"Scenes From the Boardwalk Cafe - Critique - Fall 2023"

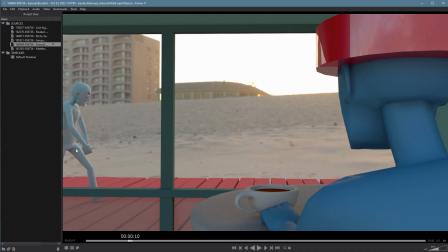But then between the contact and the down, he barely moves forward. So he stops in space right there. You have a few other moments where it's a little bit more inconsistent. Oh, no, actually, that looks pretty good. This one, you're a little too far forward on the up. So he's hyperextending his leg.
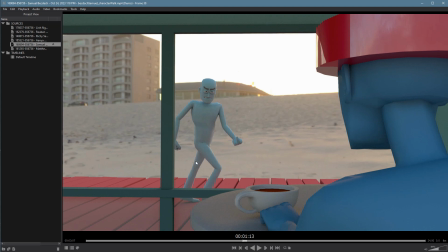And he's too far forward here. And therefore, whenever you're too far forward on one of the earlier poses, then the next pose gets too short. So from here to here, it becomes too short. And most people are consistent with that. If you always go too far forward in the up pose, then you always don't have enough room to go forward for the contact.
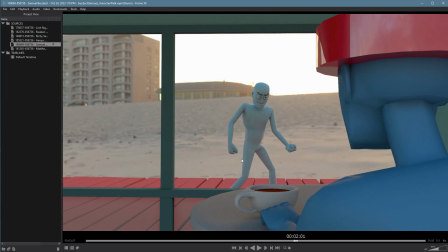And that's where your hitch is every time. And that's what you're doing. It's not every time. Like, those are all fine. But you do it again right here. Too far forward. He has nowhere to go for the contact pose. So he doesn't really go anywhere. So he's a little stop. And if you watch the animation, you can see where he's kind of jerking a little bit.
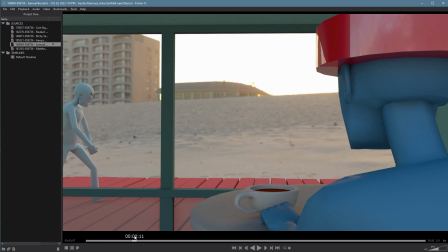It's not terrible. But you can definitely feel it. You also got to watch your feet. That looks good. That's through the floor. Here it pushes through the floor completely. You probably just had the wrong tangent on that foot. You could work a little bit better on the release here.
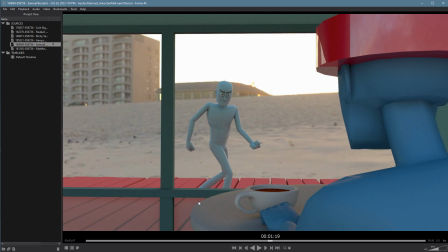I can see it jiggling around. Again, probably the wrong tangent. And then when he takes off, he just sort of like levitates off the ground. You don't have to do this for a few steps before we can't see his feet. So this would be an easy fix too. Would look a lot better. The character's head, almost no overlap.
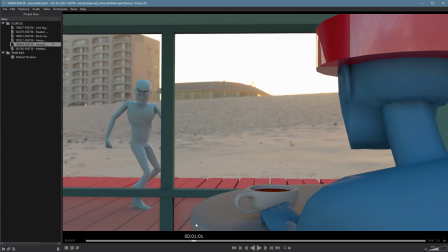Elbows, wrists, almost no overlap, if any. Upper body, very little overlap. That's all what's contributing to the stiffness of the performance, and all things that take away from the quality of it. So, again, in this case, I think, performance is a little bit more subjective, whether we think it works or not.
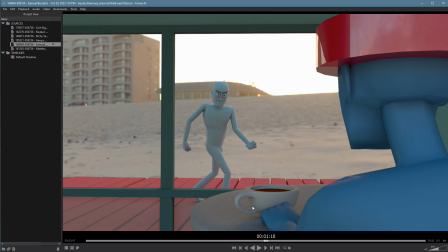I think it could use a little bit of love. The mechanics, though, definitely do need love, but it's not much. You have all the basic stuff there. It's simple tweaking, and that simple tweak makes a big difference. So I'd recommend doing it. It's worth the extra bump and grade and wouldn't take you that long. So other than that, though, nice setup, decent work, quick and to the point, sells pretty well.
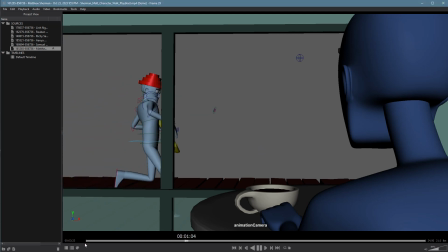Hey, Sam, you're bringing up the rear here. Let's see what we got. All right, Devo guy. I love the setup. I love the character. I'm not sure how often this guy is at the beach, but I'm pretty sure I saw him in California and in Florida, in both coasts.
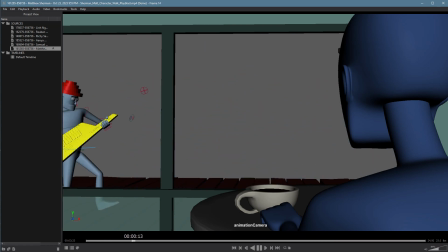So I'm going to say yes. So really funny setup. The downside here, of course, it needs to be rendered. So I'm not going to give you a grade until it is rendered. Once it is, I will fix it. So I'm going to give you a 0.1 out of 10. When you render it, I will upgrade it.
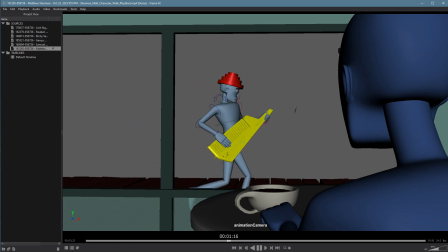I'll put the actual grade in the comment section so you know what you're going to get. Because that would only be fair. So great setup. In terms of the actual walk, we have some big issues, though.
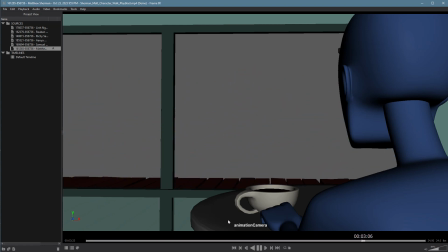Not super hard to fix, but are going to take a little bit of persnickety touch-ups, per se. The timing is really good. I think, let's see.
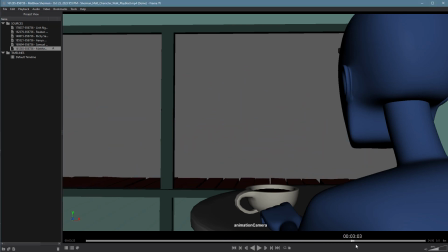We're like a half step less than the required amount, but I'm fine with that. I think you're close enough. I'm cool. If this guy's head wasn't the way, you would have gotten the full set in there. The two big things that stand out to me are this. So right here, your walk's pretty consistent here.
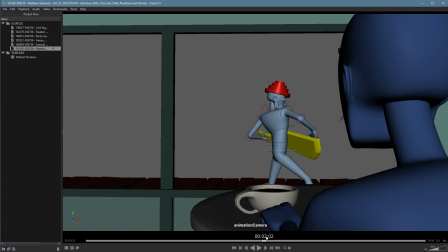pretty boisterous but consistent, but right here it's not. Right here, you're lifting up your leg way too early, and your character is way behind where their weight should be.
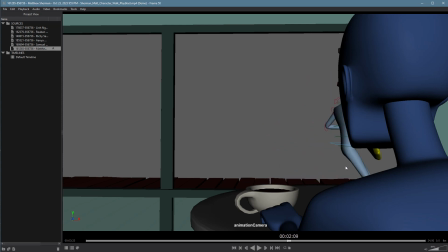And then here you launch the character forward onto this foot, and then you stop in space, and then launch the character forward again. So what you end up with is a bit of a hitch in the step there. You can feel it. Whoosh. So not sure what happened there. Let's see if you're lifting your foot.
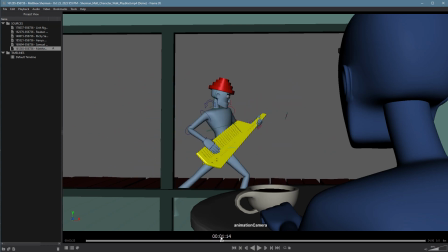It's tough to tell if you're lifting your foot early because your foot is barely on the ground. That's one of the other major issues here. But let's just see. This would be the passing pose. That's about the right position for passing.